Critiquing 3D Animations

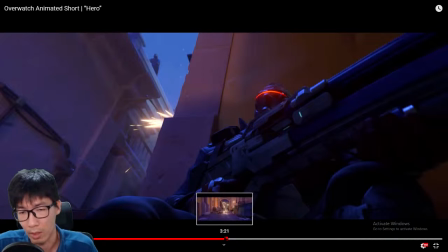I don't know whether it's automated or he manually cocked the gun before he dived out.
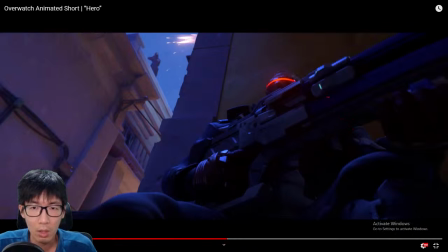If you don't know what I'm talking about, is this thing over here. It moves back to cock the gun before he dove out.
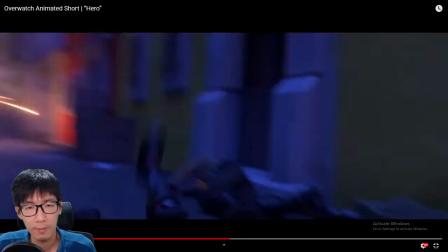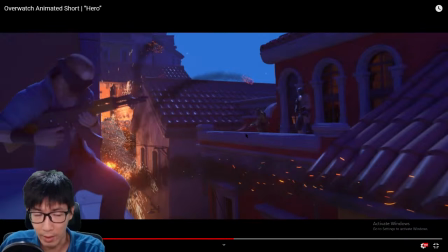No idea how he survived that. You know, with a minigun firing down his line, he stood there and fired his Helix rockets.
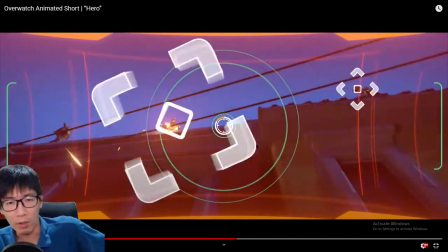Tactical visor activated.
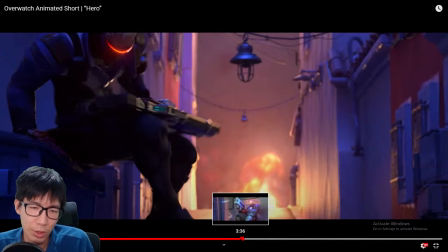I generally don't like shots cuts that go back in time.
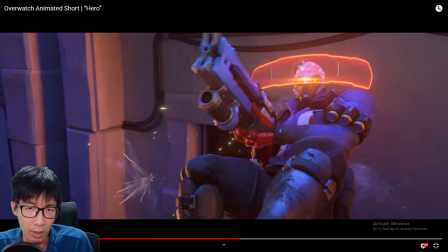So over here, he has fired 3 shots.
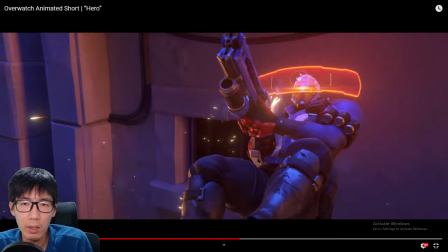Wait, did he take a shot? Oh, and there's a wall.
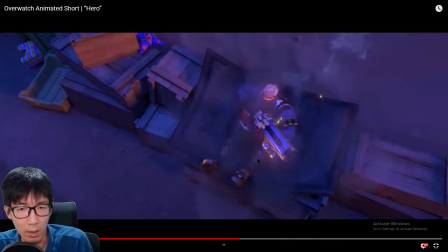He's already fired 3 shots, and he's landed on this rubbish chute that cushion his fall.
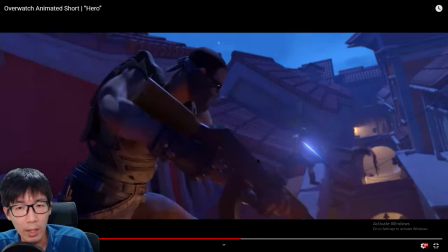And over here,
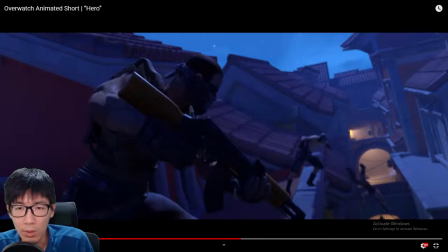you only start to see people getting shot, where I would have expected, or I would have preferred,
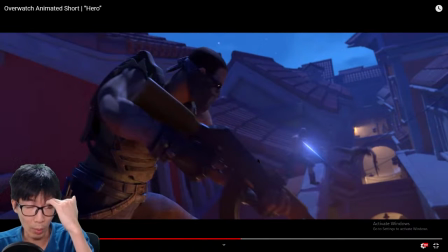the second guy already falling through the air,
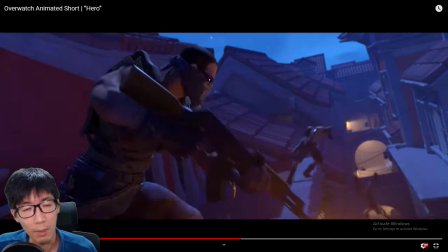and the third guy, like about now, immediately receiving the bullet,
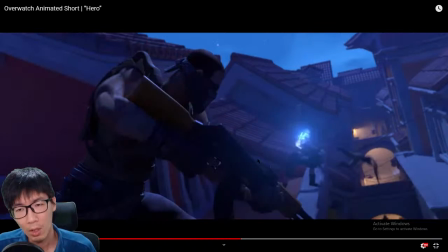rather than much later. So it's already good that the first guy is off the ledge already.
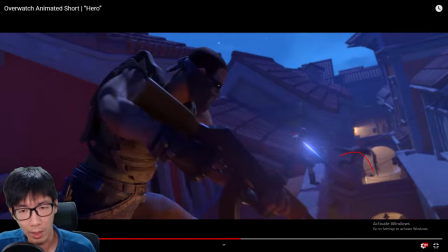The first guy here is already falling down. He just took the shot, and he is much more delayed. But I'll prefer him to be maybe somewhere here already. This second guy probably is in a position of the first guy over here,
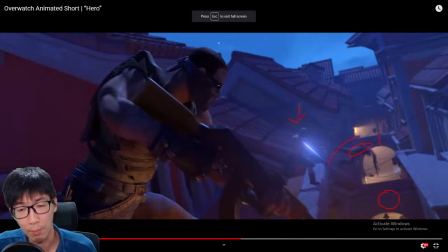maybe in this direction, like already off the ledge and going to fall. And then this shot, let it be, this bullet over here, let it be here, to make it a little bit quicker,
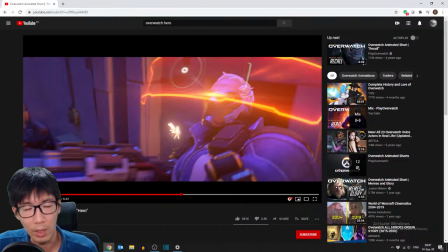so it doesn't go back in time too much.
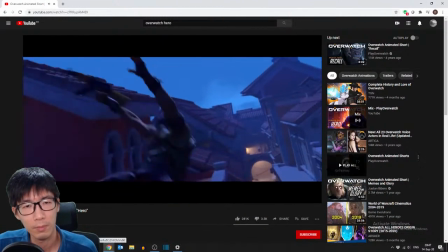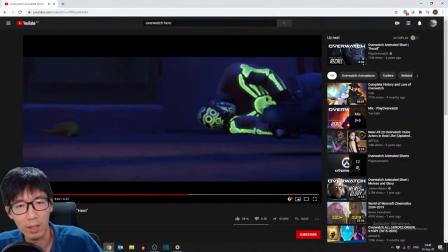Shrug, a badass shrug.
No,
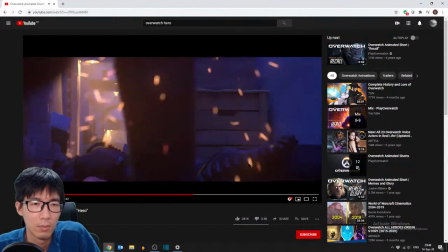please, please. These aren't your streets anymore.
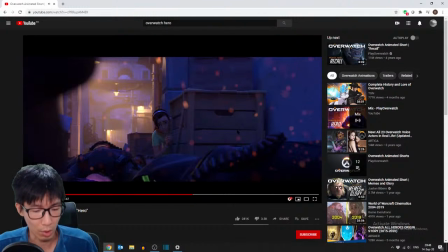Critic for this shot here is, I would think this thing over here is part of Soldier 76, his leg or something, and then he's bashing down that guy.
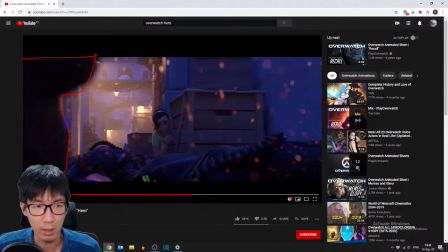You expect his leg movement, if that is leg, it should move a lot more than what is being presented.
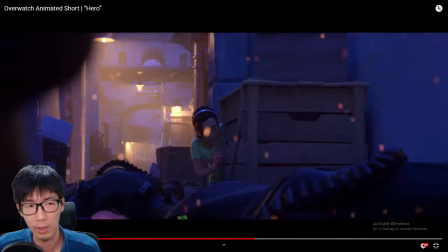Right now you see it's not moving a lot, even though he's supposed to be pushing out a lot of force onto this thug on the ground.
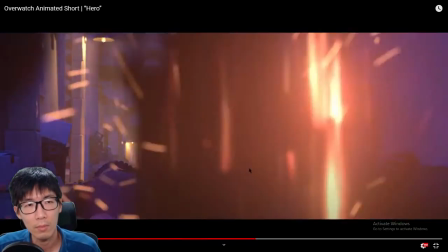These aren't your streets anymore.
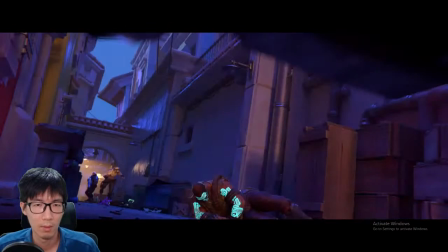No, please, Get on the truck, let's go! You don't get off that easy.
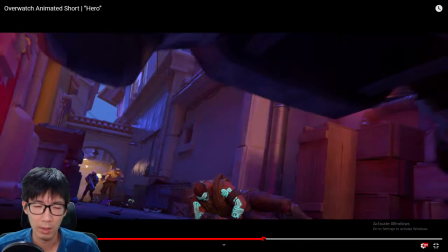A bit of a cut. It feels very abrupt. You know, like, get off the truck, and then silent, you don't get off easily. It's a little bit too abrupt for me.
Get on the truck, let's go! You don't get off that easy.
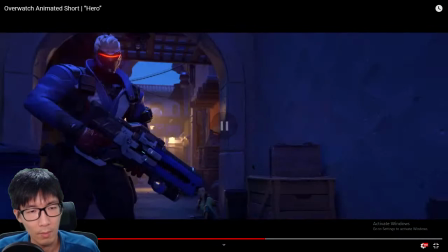Don't get off that. Truck, let's go!
You It's like Soldier has turned around.
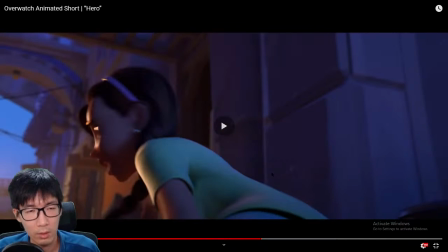Get on the truck!
Like in this shot, he has turned around.
Get on the truck, 1, let's go!
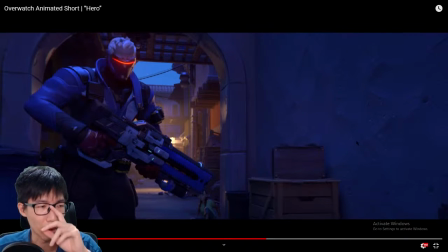2. you don't get off that.
He has 2 seconds. He was looking at them for 2 seconds, and then he says, "You don't get off too easily." Then run. That's about 3 seconds before he starts running forward. So